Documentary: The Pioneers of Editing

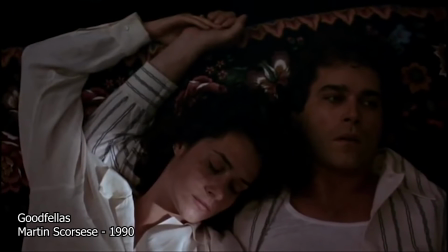(8:15)
Within the scene, we can see a heartfelt conversation between the two characters about how they are going to have to cut all ties with each other.
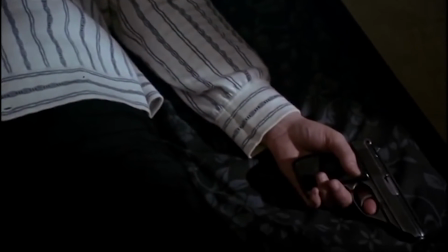(8:21)
The use of the cutaway in between the close-ups of each of the characters is there to not only give more context to where they are, but it's also a good shot to keep the tension high within the scene.
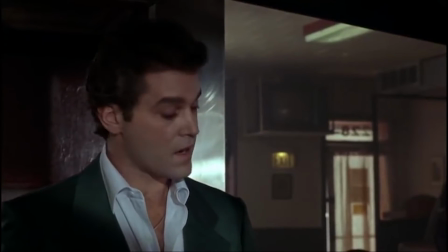(8:32) I don't know what else to say. I know I fucked up. Fucked up. Yeah, you fucked up.
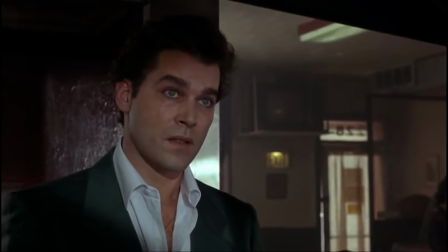(8:39) No, but I'm alright now. You know, I can be trusted now, Paulie.
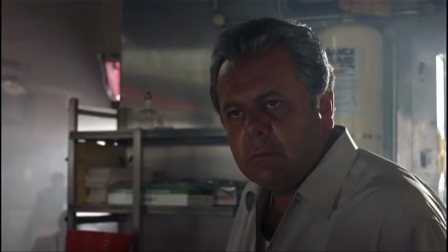(8:45) I'm clean. On my kids, I'm clean.
It keeps the pace of the scene slower as it cuts away from the characters rather than back and forth continually.
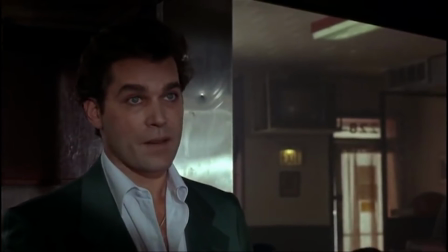(8:53)
A cut-in is then used towards the end of the scene to break the tension that has been created through the use of close-ups and the cutaway shot,
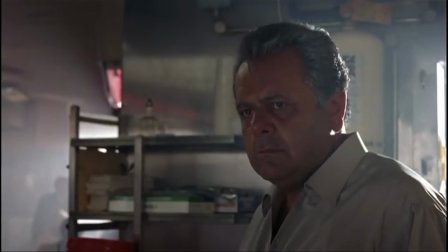(8:59)
as the character of Paul decides to help Henry before he has to turn his back on him.
Take this.
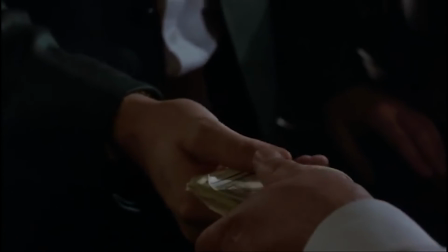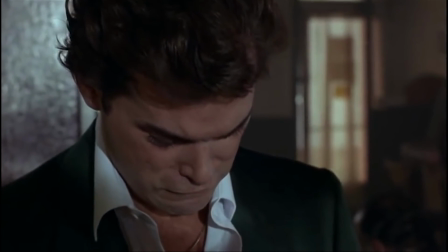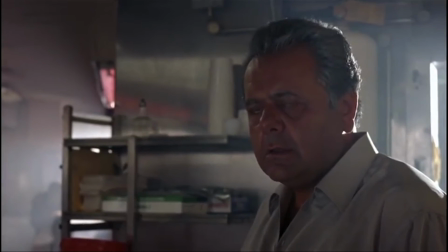(9:19) Now I gotta turn my back.
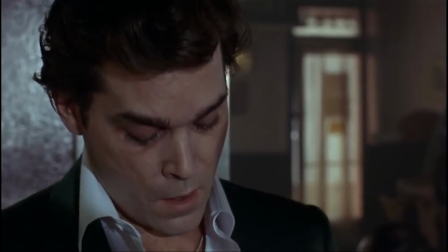(9:23)
It's a much more effective way of subtly telling the viewer that he still cares for him rather than having him outright say it,
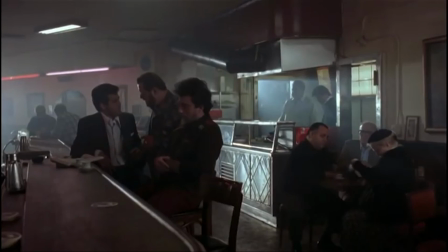(9:29)
as it is a lot more effective to show and not tell to the audience.